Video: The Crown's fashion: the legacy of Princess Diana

Hello my beautiful doves! If you can't tell from the way that I'm dressed, in today's episode we're going to be talking about Princess Diana and her costume design in the fourth season of the Netflix TV show The Crown. Hopefully you all had enough time to binge it before this review, but if you didn't, there will be some spoilers in this analysis. Technically I don't even know if they can be called spoilers because the show is based on real life events, but I know some people will be mad at me if I don't have a spoiler warning, so here is your spoiler warning.
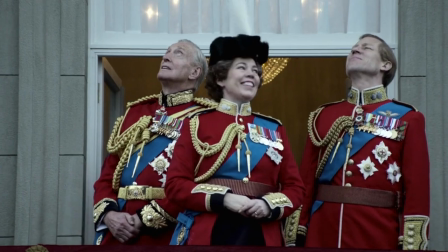0:35 The Crown spans the reign of Queen Elizabeth II. This fourth season takes place from 1977 to 1990.
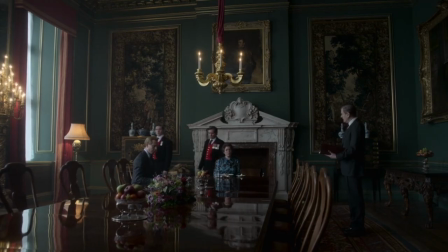0:42 If you're into royal drama and British modern history, then this series was made for you. I was born in the 90s, I didn't actually know that much about Princess Diana, I kind of just knew her by name, so being able to do research for this video and look into what she was actually all about was very fun. The Crown is actually very interesting in terms of fashion because it's based on real life events, as I said before. Whenever that happens, there are challenges when it comes to costume design because, of course, the costume designer wants to take some creative liberties, but they also have to make the show realistic and betray what the characters or people actually wore in real life. And it's even more difficult because in an interview with Helena Bonham Carter, who plays Princess Margaret, she revealed that the people in the royal family do not actually get to pick their outfits a lot of the times. The Buckingham Palace staff actually picks outfits for them to reflect the mood of a given occasion. So oftentimes for royalty, clothes are not necessarily a form of self-expression, which is like the whole point of costume design.
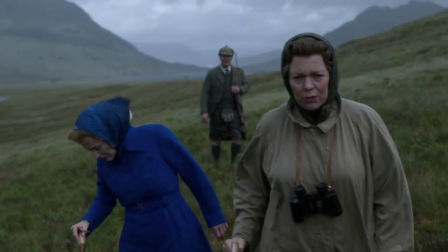1:50 The costume designer, Amy Roberts, did a very good job though, despite these kinds of restrictions. And luckily, unlike most other royals, Princess Diana has always taken liberties with her own clothing choices.
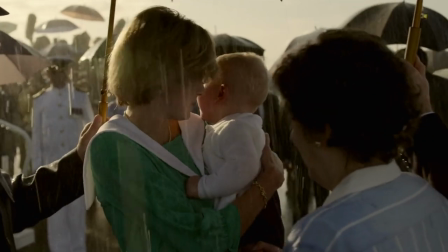2:02 In this season, she's dressed very vibrantly, which expresses her character, as well as accurately depicts how she expressed herself in real life.
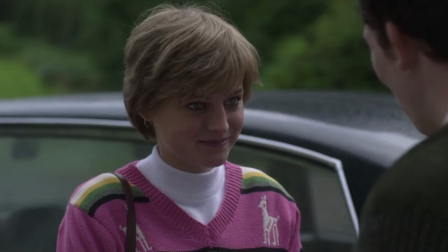2:08 Throughout the 80s, we see Diana move from a very preppy,
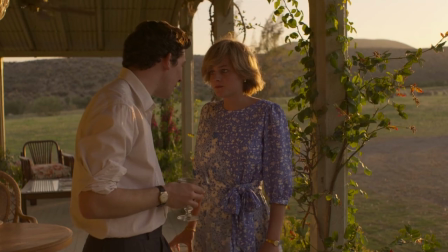2:11 toned-down, youthful look when she's dating Charles to quintessential 80s dress silhouettes and matching hats and blazers during her early motherhood years,
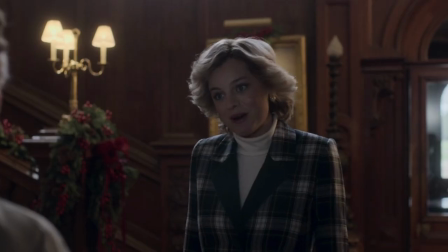2:18 and by the end of the season, she's donning chic late 80s, slim-fitted evening dresses and more streamlined styles.
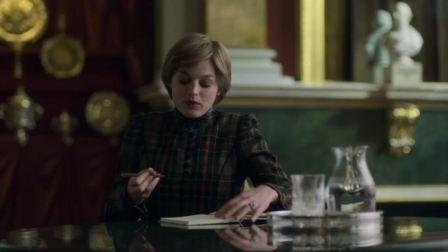2:25 Roberts also said that they chose a color palette that the real Diana would wear, but put an emphasis on colors that the royal family did not wear in the show, such as reds, blacks,
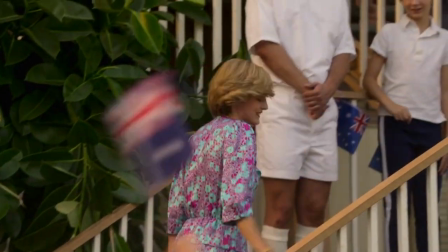2:34 bright greens, and bright purples, to create a stronger visual distinction between her and them. They custom designed and recreated her clothing using vintage fabrics and dyeing contemporary fabrics to resemble vintage fabrics.
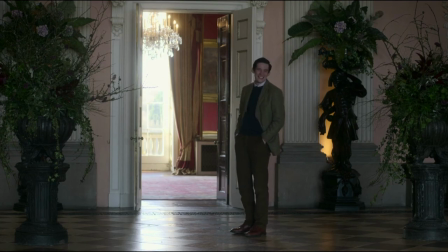2:48 But let's take a closer look. When we first see Diana, she is dressed as a tree for her Midsummer Night's Dreamplay.
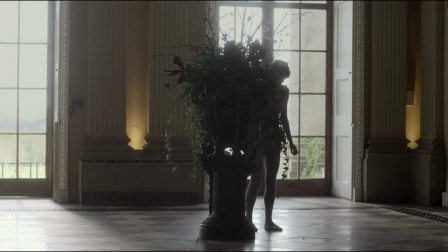2:54 This is allegedly the first time she meets Charles, but in reality,
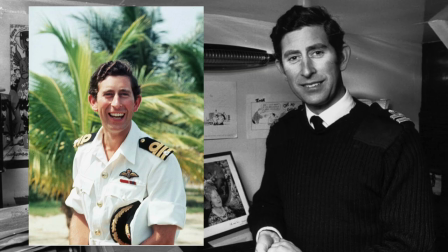2:57 she met Charles at her family home when she was 16 and he was 29 because he was dating her older sister at the time.
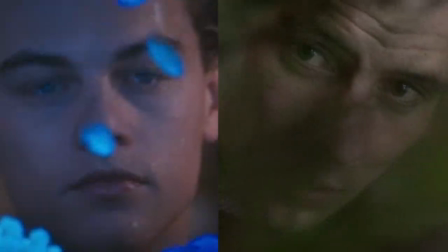3:07 This scene also reminded me a long of Baz Luhrmann's Romeo and Juliet,
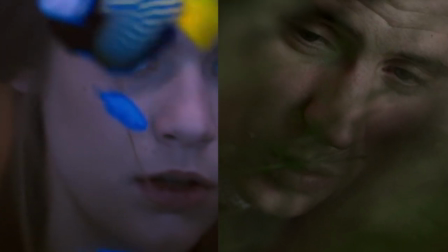3:11 so maybe the scene is thematically alluding to the pair's naivety that ultimately led to a failing relationship.
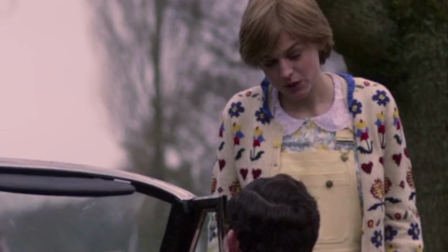3:18 When we see Diana next, she's wearing pastel yellow overalls, a floral print blouse with a Peter Pan collar underneath, and a yellow floral print cardigan on top.
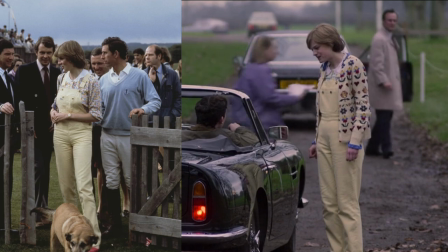3:26 This outfit is very youthful and is actually based on an outfit Diana wore at a polo match in Windsor Great Park in July 1981. I can understand why chose this particular outfit for her at this point in the series, because this is the second time that Charles sees Diana, and at this point in the story, he's pretty down because his mentor just passed away.
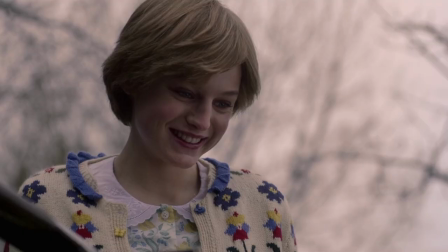3:48 Diana comes over to wish him well, and even though Charles was always devoted to Camilla, we get a glimpse of why he would ask Diana to marry him.
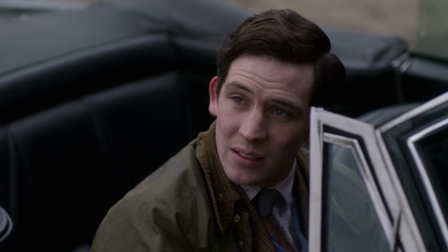3:57 She's very sweet looking, conservatively dressed, and has a sunny disposition emphasized by her yellow florals.
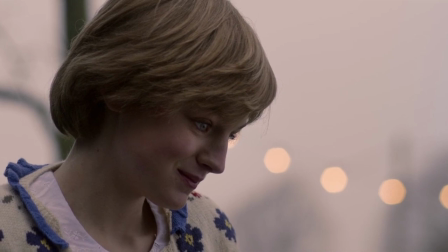4:03 All these traits seem like they would be attractive to Charles at this sad point in his life.
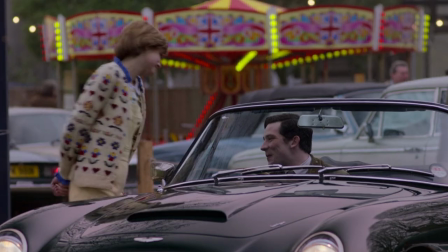4:08 The violently mismatched patterns also emphasize the start of her fashion journey and when compared to the last episode's clothing,
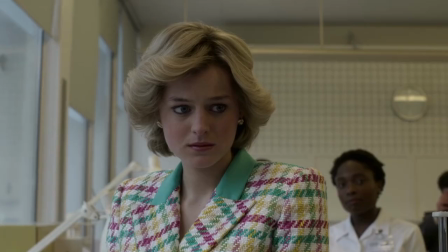4:14 we can definitely see how Diana has transformed her style throughout the decade. What Diana wears in the first couple episodes can be described as following a Sloan ranger aesthetic. For those of you who've never heard of this term before, it was first coined in 1975 by the editors of the British publication Harpers and Queen. The term Sloan Ranger refers to a brand of upper middle class slash upper class people who embodied a particular preppy look.
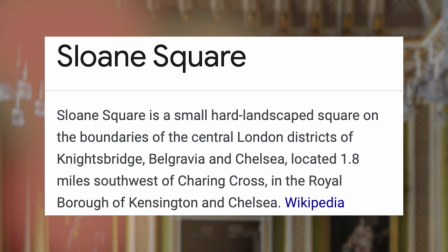4:42 The word Sloan comes from Sloan Square, which is an area of Chelsea in London.
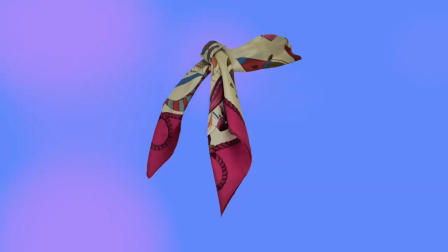4:48 Hallmarks of the look include luxury items such as pearl necklaces, Hermes scarves, Gucci loafers, rings with family crests on them, etc.
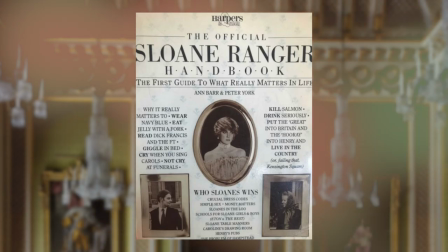4:56 In 1982, Anne Barr and Peter York published a book called The Official Sloan Ranger Handbook.
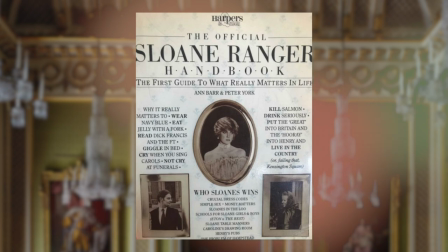5:03 On the cover is a picture of Princess Diana. Inside, there's an illustration of Sloan Ranger categories, and one is called Pearly Princess.
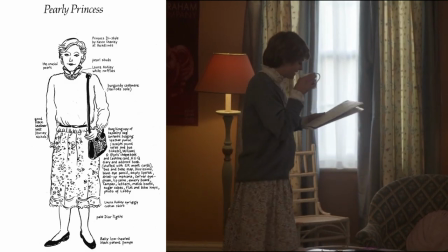5:11 The illustration looks very similar to what we see Lady Di appear as on the season's first episodes. So yes, these first looks were a good representation of what Diana actually wore in the late 70s slash early 80s,
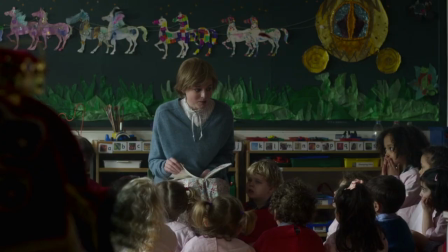5:24 but they also serve to set up the story quite well. They visually tell us exactly why the royal family would approve of her.
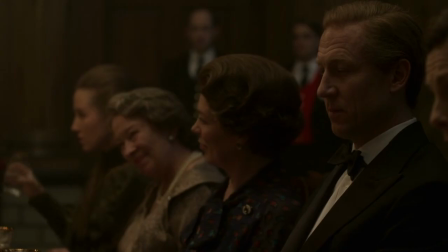5:30 She looks well-bred, English, conservative, young, and easily controllable.
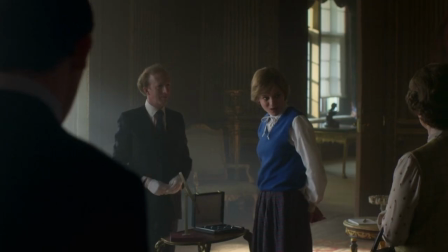5:35 She wears a lot of sweaters, vests, floral prints, and ruffle-collared blouses.
And that sort of set that she moved in was very much into sort of neck things, you know, frilly hair and little kind of cravat things and rather sort of,
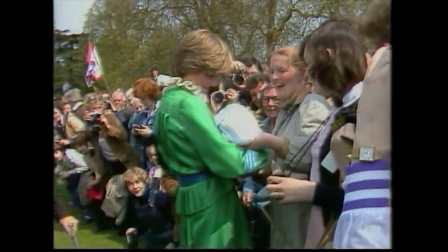5:49 we hadn't hit the suits yet because the rest of the very high fashion world was in amongst the Japanese at this point."
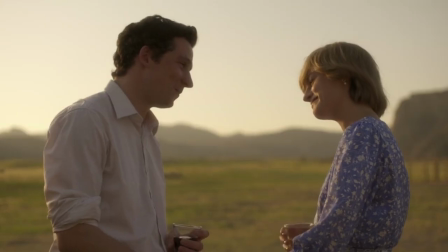5:55 The dresses that she wears are either peasant style dresses, a trend that was still spilling over from the 70s, or princess gowns.
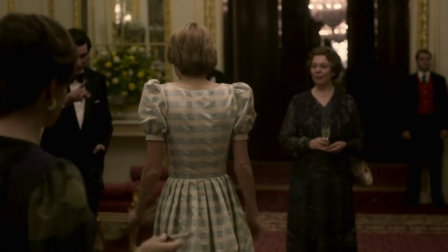6:02 Roberts chose a puff sleeve party dress for this scene when Diana embarrasses herself, not knowing the proper etiquette when it comes to greeting the women of the royal family.
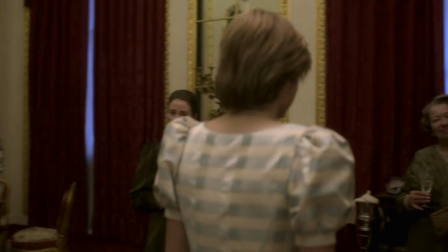6:11 The dress is very out of place, as well as being childish in comparison to other women's dresses, to emphasize princess Diana's awkwardness and naivety.
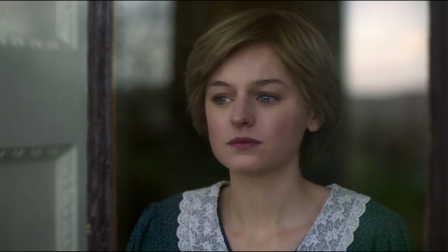6:20 This dress she wears looks to be based on the dress she wears in Auckland, New Zealand in 1983.
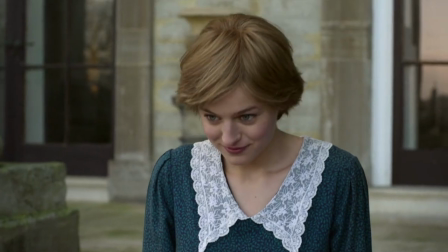6:25 I believe they had her wearing it when Charles meets her for the first date because green is the colour of New Beginnings.
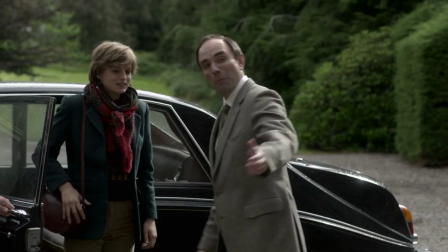6:31 She also wears green again on the second date we see her on with Charles and green again when she's about to go to Balmoral for the weekend to be tested by the family.
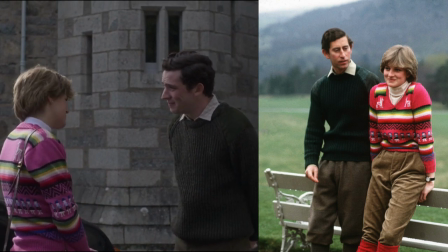6:39 Some of the looks they obviously recreated are Diana's pink Peruvian sweater that she wears at Balmoral and the royal blue suit and white blouse that Diana wore to announce her engagement.
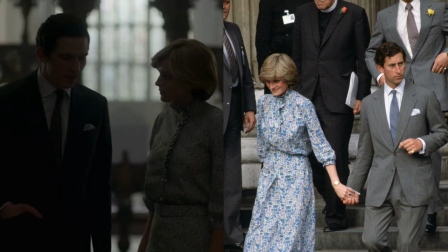6:48 Her blue floral print dress that she wore to her last wedding rehearsal was also recreated, along with, of course, the famous wedding dress.
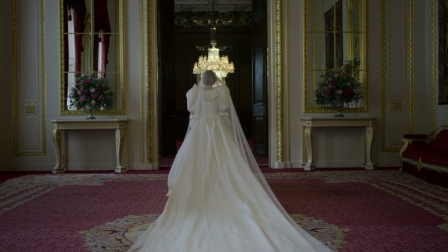6:55 The meringue wedding dress has a 25-foot train, huge puffy sleeves, and a voluminous skirt.
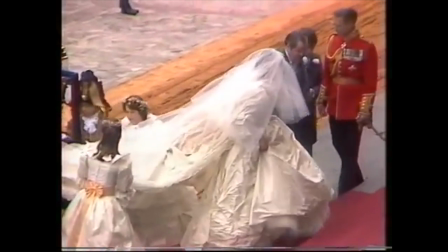7:01 The dress actually came under criticism at the time, especially because when Diana first emerged from the carriage, the dress was incredibly creased. To be fair, it is kind of hard to imagine how they could have stuffed a 25-foot train into a carriage without it having some kind of creasing. But nevertheless, this dress sparked a huge fashion trend of big, poofy, sleeved wedding dresses.
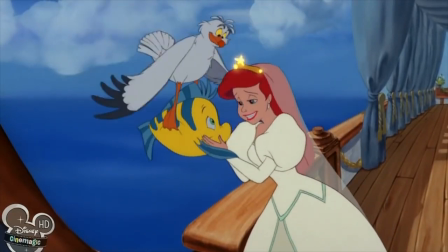7:26 Exhibit A, let's look at what Ariel is wearing in Disney's 1989 The Little Mermaid. Roberts actually got permission from David and Elizabeth Emanuel, the original designers, for the wedding gown. She consulted with David Emanuel on fabric choices, which was silk taffeta, and he also shared with her copies of the original designs. With all that being said, despite these moves towards accuracy, he encouraged her to really run with it, have fun with it, and not get too carried away over the small details. The lace used in the gown was also recreated by the son of the lace maker of the original gown.
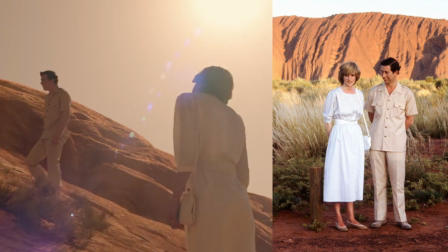8:03 After Diana and Charles married in 1981, they went on an official royal tour through Australia and New Zealand in 1983.
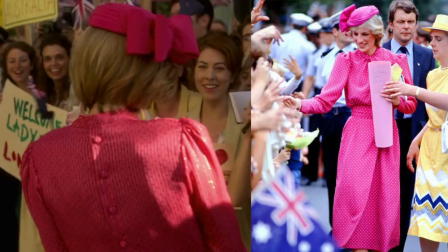8:10 This is captured in the show. Roberts made 17 dresses for the tour, even though Diana actually brought 200 ensembles with her.